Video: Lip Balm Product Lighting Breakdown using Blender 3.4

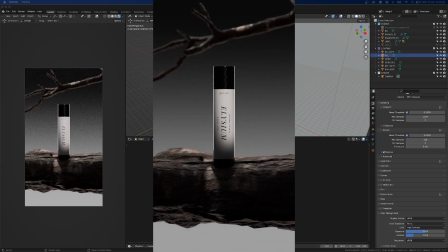0:00 Hi friend, my name is Hunter from Interactive, and in today's video we're going to take a look at a lighting breakdown for this scene here.
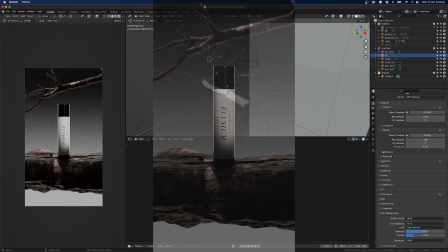0:07 Now I got a bit of inspiration from Ross Mason's scene.
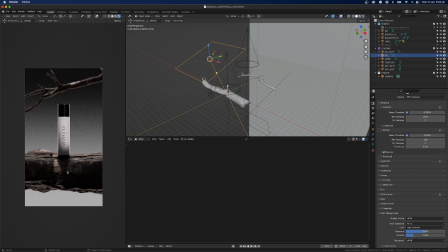0:12 He did like a lip balm that looks similar to this, and I thought I could set it up in a new scene and light it all. So in this lesson we'll go through a breakdown of what I've done here. If you're new or an intermediate user of Blender,
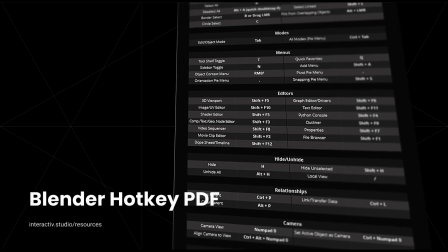0:29 chances are you don't know all the shortcuts and you're going into menus constantly to use the tools that you want to use.
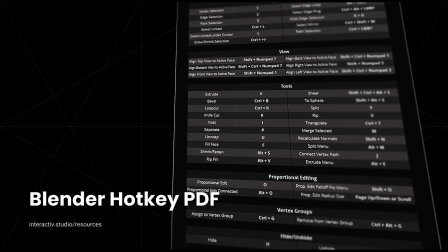0:35 So I've put together a Hotkey PDF so you can pick and choose the shortcuts you use
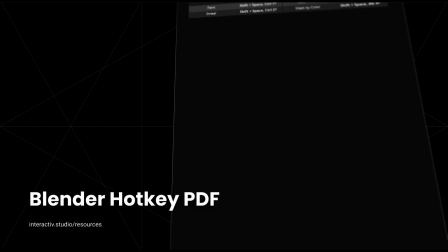0:40 day to day and implement them to help speed up your workflow inside of Blender.
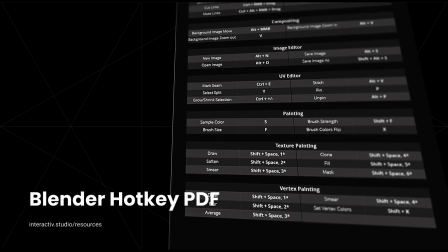0:45 You can download this PDF down below for free at the link in the description.
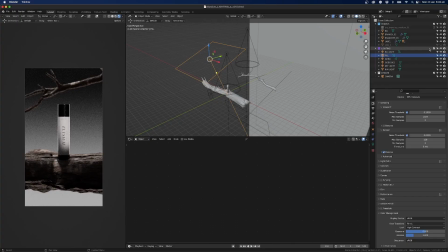0:51 Let's move on to the video. So the first thing, let's turn off all our lighting.
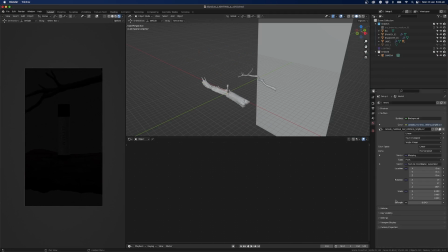0:57 First thing I added was a HDRI, and in here we've got it set to a super low strength. So you can add one just by coming into the color here, clicking on environment and adding in an image.
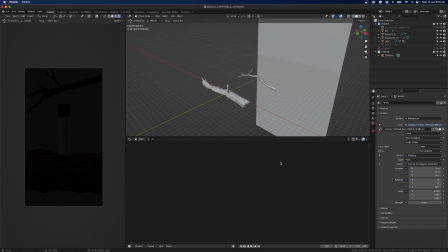1:13 It'll be a .exr file, and you can grab these from like Polyhaven for free, and they've got a heap that you can plug in here. So then I drop the strength down, so this would usually look like this with a strength of 1.
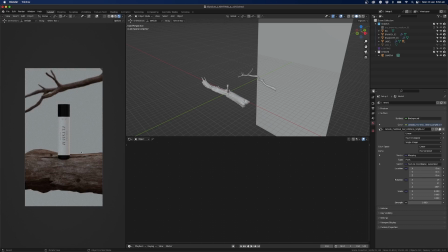1:28 It's really flat lighting, it's not really that appealing, but it has some color in it that we could take.
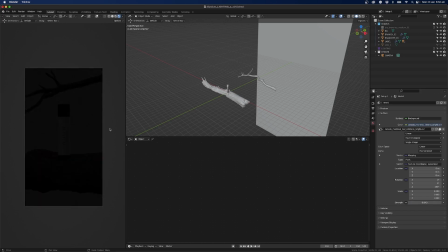1:35 So I just dropped that down to 0.04, and there we have some very subtle lighting.
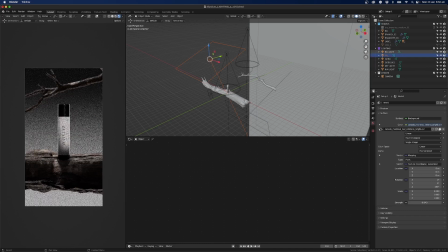1:44 So next, if I check all this, we'll hide it all.
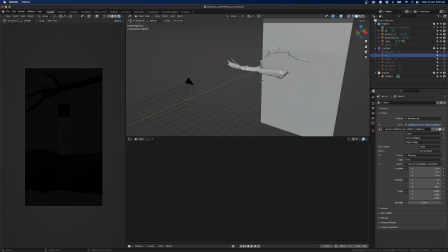1:50 So started building it up from there, and I usually focus on the product to begin with.
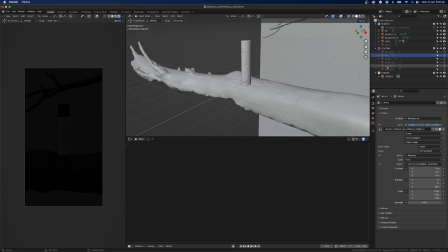1:56 So in here, so the first thing I looked at was a key light, and a key light's just your main light in your scene. So this was, in this case, sort of like a spotlight sitting back here,
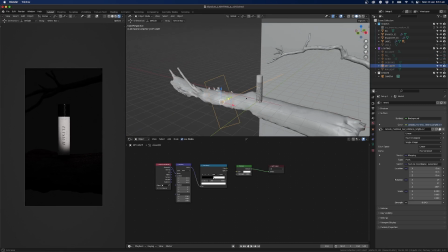2:09 just shooting straight into the label here, and I've just made it a bit diagonal and stretched it up a bit so it's nice and tall, so that we get some reflections up on here, and we also get a good coverage of the label down here.
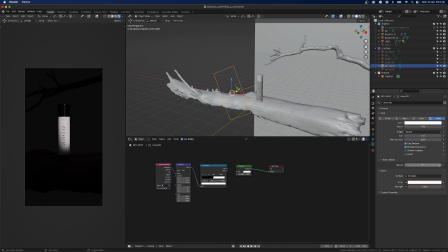2:28 And so if I go to that, the power's set really low, but that's because we've got a really low spread. So this is usually 180 by default on the area light, but in this case I dropped it down to something like 4 or 5,
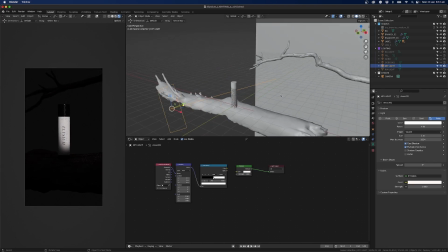2:45 and so it made the light really direct, and it pointed here, and the fall off was really low if you understand inverse square law. And so then the power can be set really low at 4.
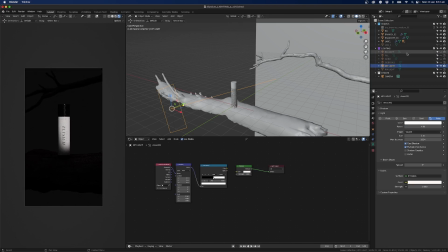3:01 Next I continued on, so I was looking more at like the rim light here. So I wanted something that would fill the scene a bit and also create a bit of a rim light onto our product here.
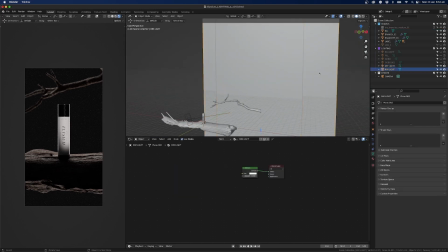3:17 So you can see here I've got a background, and then behind that I had just added in a plane with an emission
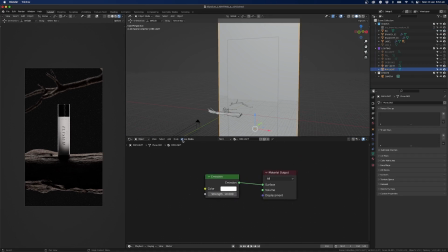3:24 in here, and you can just click use nodes for this one, and you can see here emission of 10, and that means this emits light in the background.
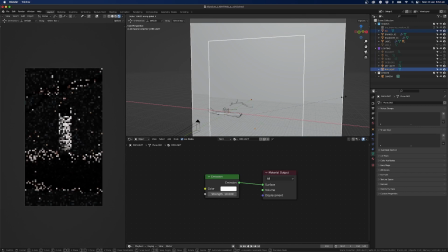3:34 And so if you scale this up really wide, you can see you can start to pull in
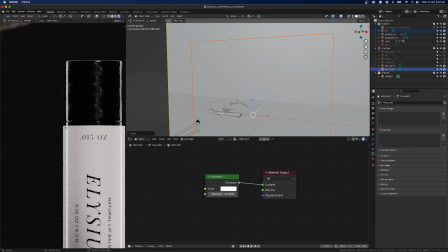3:44 up in our scene here. You can start to pull in the edges in from the product here.
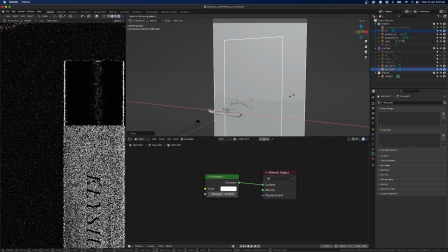3:52 In this case I wanted the rim light to be on the edge,
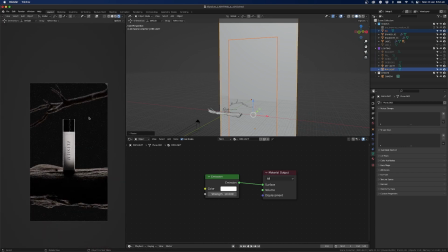3:58 sitting close to the edge there, and it also helped to light up some of these branches.